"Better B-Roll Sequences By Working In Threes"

In an ideal world, you'd have shot lists and storyboards to work with. Sadly, that's not always the case. So I've prepared a couple of tips for shooting better B-roll sequences when you're not working to a script.
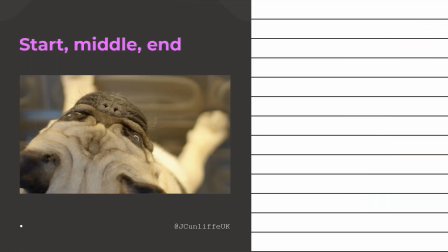The first concept is start, middle and end. We try and make a self-contained story out of 3 shots, and here's an example. So in the first shot, the pug's waiting at the bar. In the second, we can see it's because there are puppuccinos being served.
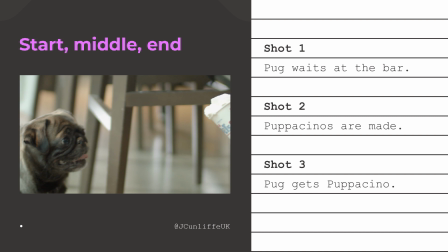And then finally, in the third shot, the pug gets the puppuccino. It's pretty damn happy about it too.
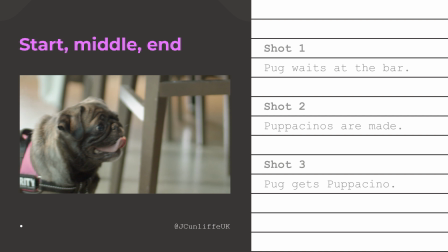3 shots, 1 story. Let's have a look at another example.
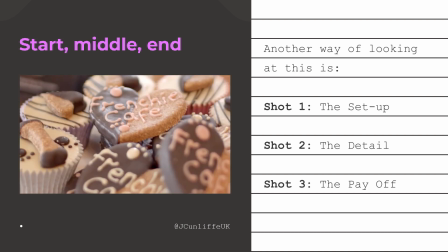So the first shot is an introduction to the confectionery at this event. The second shot takes us in for a closer look, which reveals the Frenchie themed.
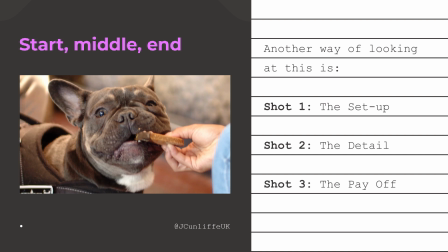And then shot 3 shows that these biscuits are actually for the Frenchies. Again, look at how happy that dog is. At least they never work with animals. In a nutshell, hey, look, some biscuits.
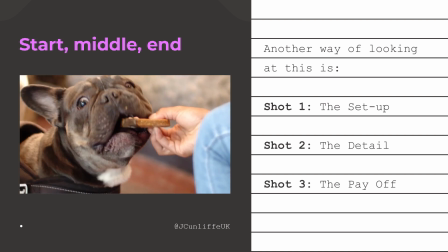Wait a minute, are these normal biscuits? No, they're dog biscuits.
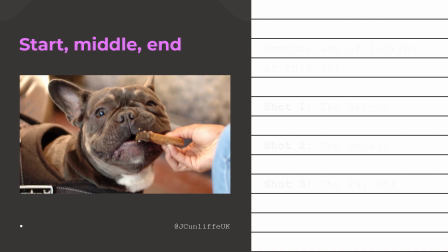3 shots, 1 story. I'm going to run a couple more examples quickly and then we'll move on.
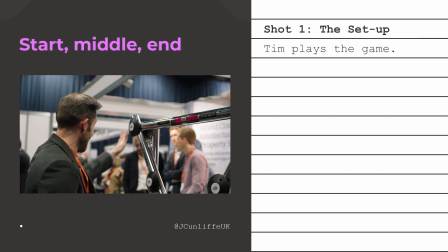So here's Tim, crushing this response game. He's being watched.
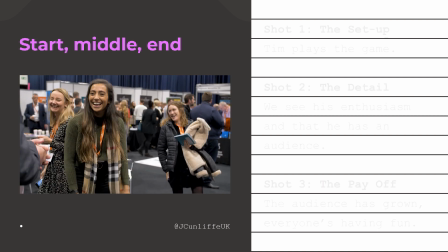These guys are laughing at how ridiculous it all is. And this one, slow motion reveal of the gorilla.
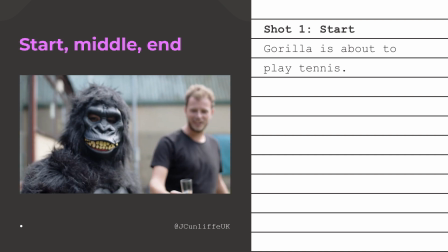He's going to be absolutely amazing at tennis. He goes to serve, fluffs it, Dan can't contain himself.
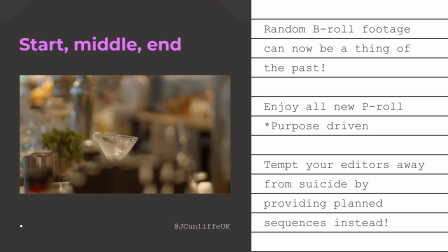We're at a bar. Hey look, that glass needs booze in it. Hey, I'll sort it out by making a cocktail.
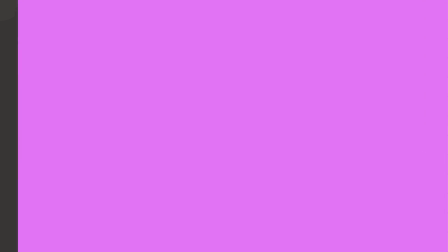Here is the evidence of that right now. The next concept is close, mid, wide.
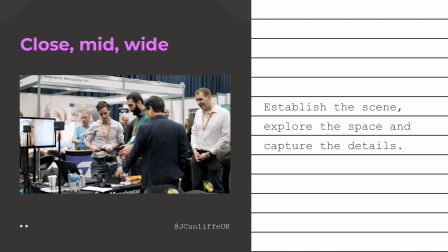It doesn't really matter which order you go in, but the idea is to think about the space in detail.
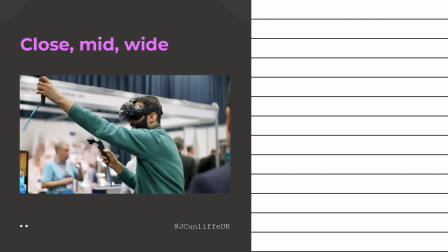Here's an example. The first shots are wide of a group of people huddled around a VR headset.
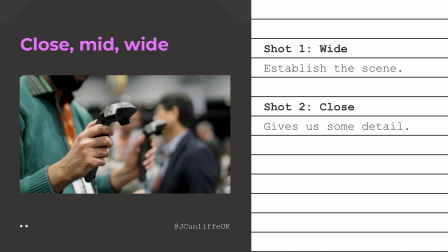In the second, we go in closer to see the detail of the joysticks. And then in the third, we see the interaction with the equipment.
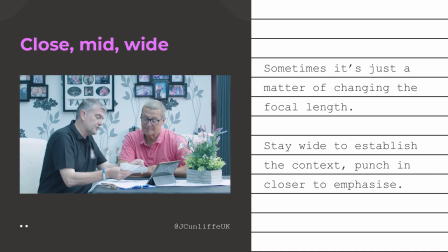Let's have a look at another one. We start far away from these guys to set the scene. We go in closer to reveal the detail, which is the colour chart.
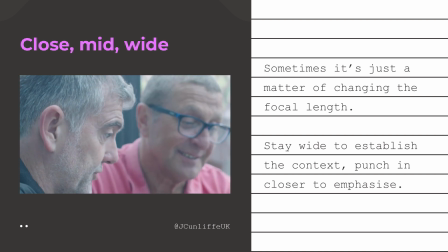And then we go close on the actors to emphasise the communication between the 2 of them.
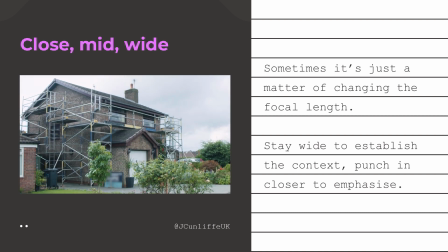And finally, we're wide. We go closer, and then close again.
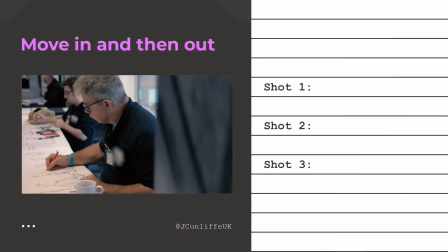Moving on to the next concept, which is move in and then move out. Think about finishing the way that you started. For example, if you're tracking in, and then you're tracking out, you're panning left, and then you're panning right, you're focusing in, and then you're focusing out.
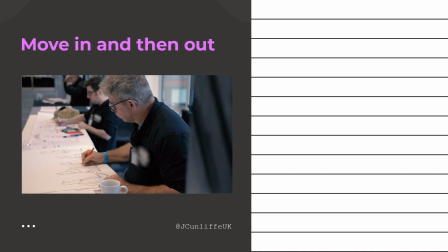Here's an example. We pan in to reveal the artists. We see that they're illustrators.
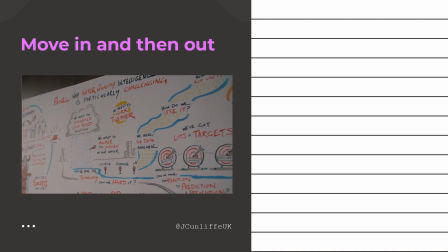We pan away to see that the art ends up on the wall. We have another example. We focus pull to the stage.
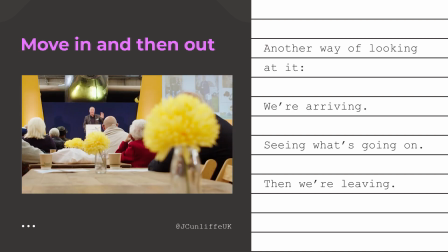We have a shot of the speaker, and then we pull away from the speaker to the decor of the room.
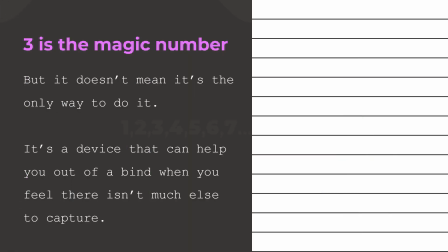So 3 is the magic number, but it doesn't mean it's the only way to do it. It's a device that can help you out in a bind and you feel like there isn't much else to capture. By all means, shoot longer sequences if you feel it adds to the story. Some general things to look out for when you are shooting without a script are interactions, think people, animals, objects.
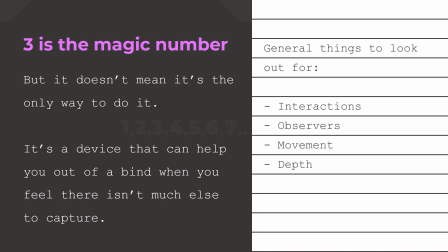Observers, anyone who's watching and not taking part, but is judging. Movement, if your subject isn't moving, maybe there's a way that you can. And finally, depth in the image. And there you go. Hopefully that's been of some value to you. If it has, it'd be really good if you could subscribe, share it with your friends, as that'll mean I can keep making these kinds of videos. And see ya.